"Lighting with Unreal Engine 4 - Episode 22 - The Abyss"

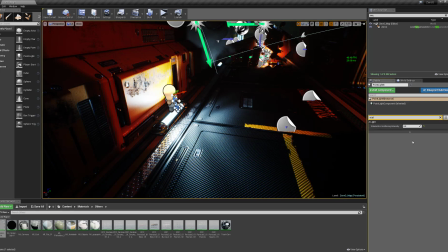The reason is when you are using the IES lighting texture,
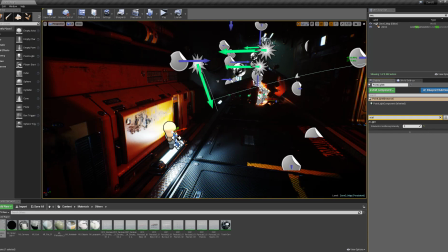sometimes the intensity
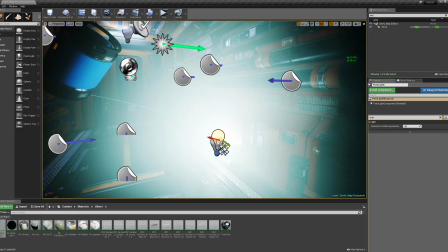end up like this.
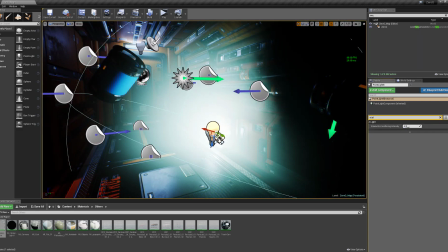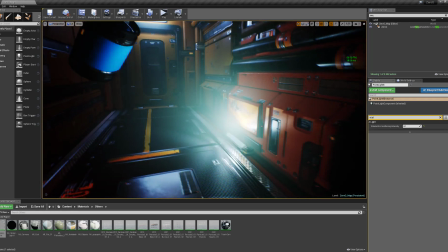I think it's much more better. Okay, let's leave it like this.
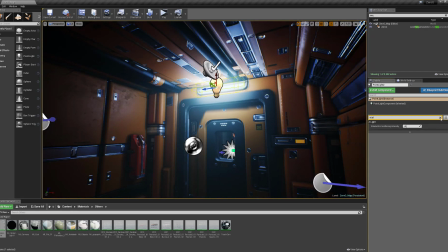And we have one more point light here, but this one is stationary light.
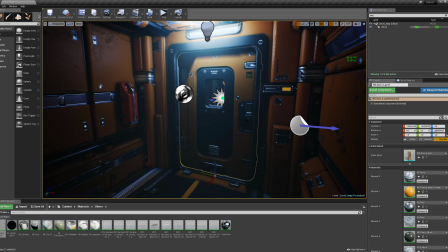And the reason is this door in some point will be open and we want dynamic shadows on it.
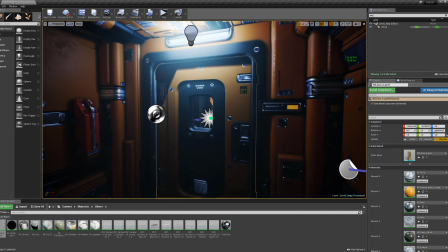Also, when the door opens, I want to create lighting effect
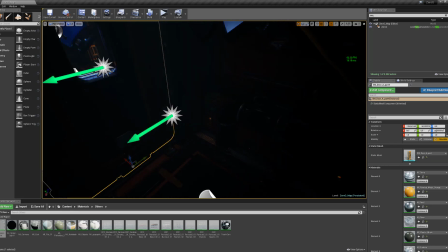on this little area dynamically. So that's why I set this mesh as movable,
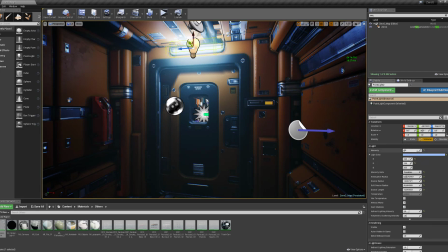and I set this light as stationary light instead of static.
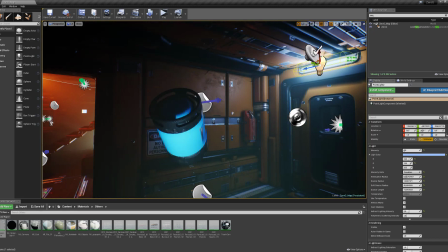It can be movable, but when we bake the light, we can't use any GI effect in this area.
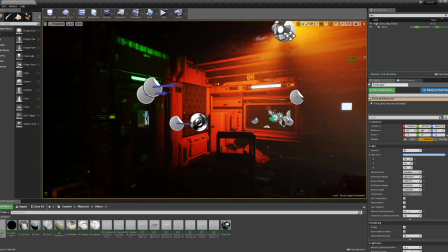So here is another room that we are using one different light.
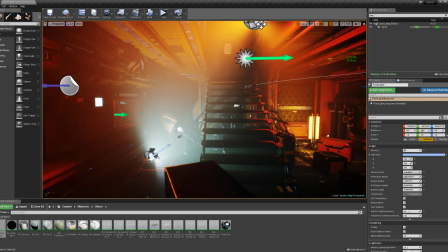Excuse me, 2 different lights. The first one is the
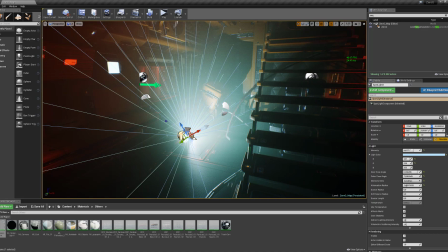really simple movable spotlight, which is creating this really nice volume effect.
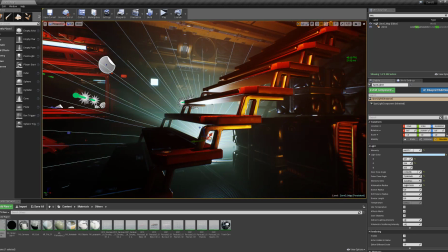When we get behind the stairs, it's creating the shafts like this, like this, like this.
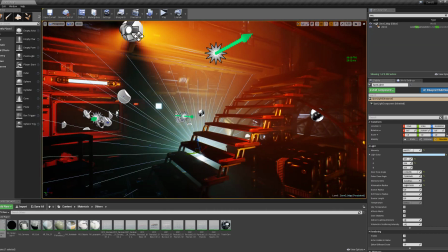And it's really good to use warm and cold colors if you want to create the contrast.
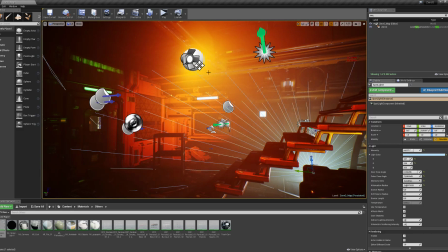And this one is the cold one, and this one is the warm one, which is the
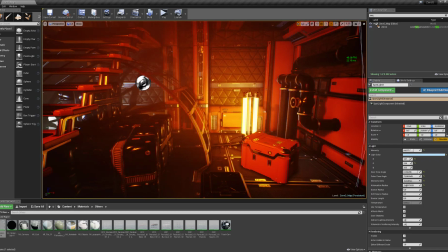alarm light for the ship. And before that, I want to say something about this one.
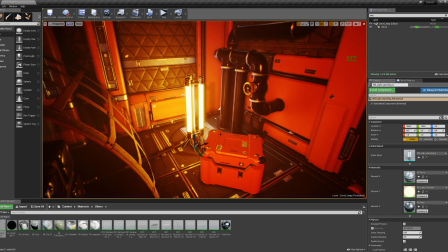And this is a static mesh.
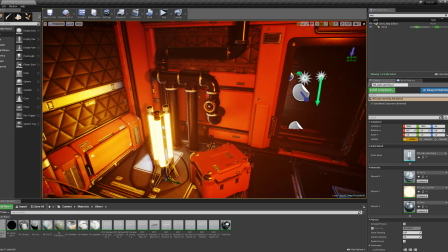It's not flying around while we're playing the game, and it's again using material for static lighting.
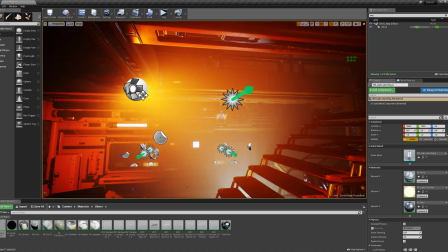So let's turn back to the alarm light that I'm using for the level.
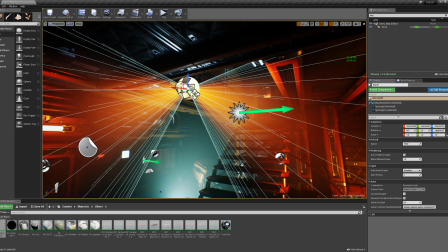Here you can see 2 different spotlights and speed value, and this speed value is coming from the blueprint
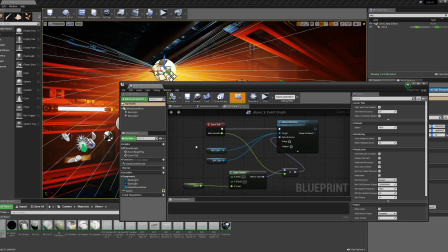that I wrote for the light, and it's really simple, it's really useful. You can create different things with this setup, like the police lights or some kind of
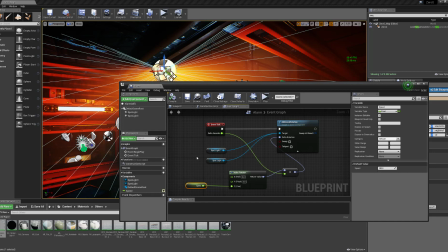maybe disco ball effect or another thing that you need to create. So basically this light is turning around like this in this axis, which is the z-axis,
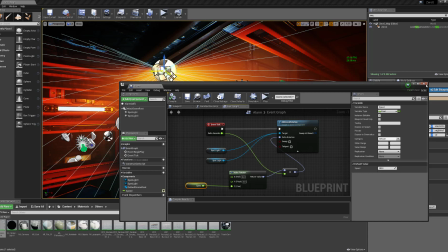and creating the dynamic effect
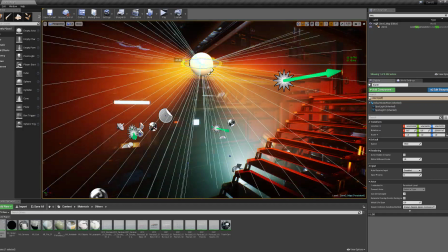like this while we playing the game, when we playing the game.
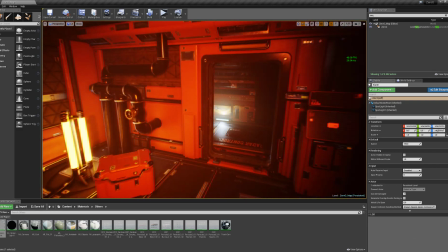And it's really nice to see the
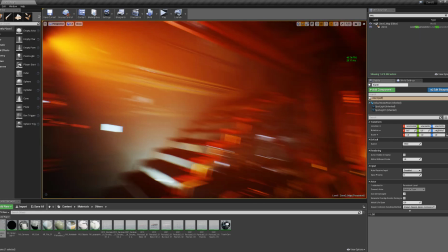shadows dancing around and creating the dynamic fog effect in the scene.
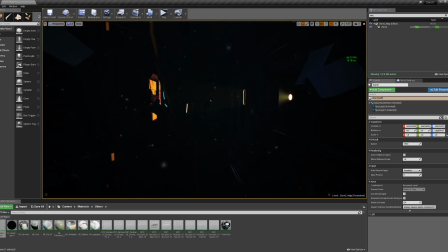So let's jump to the darkest area in the level. As you can see, there is no any other light sources in the area.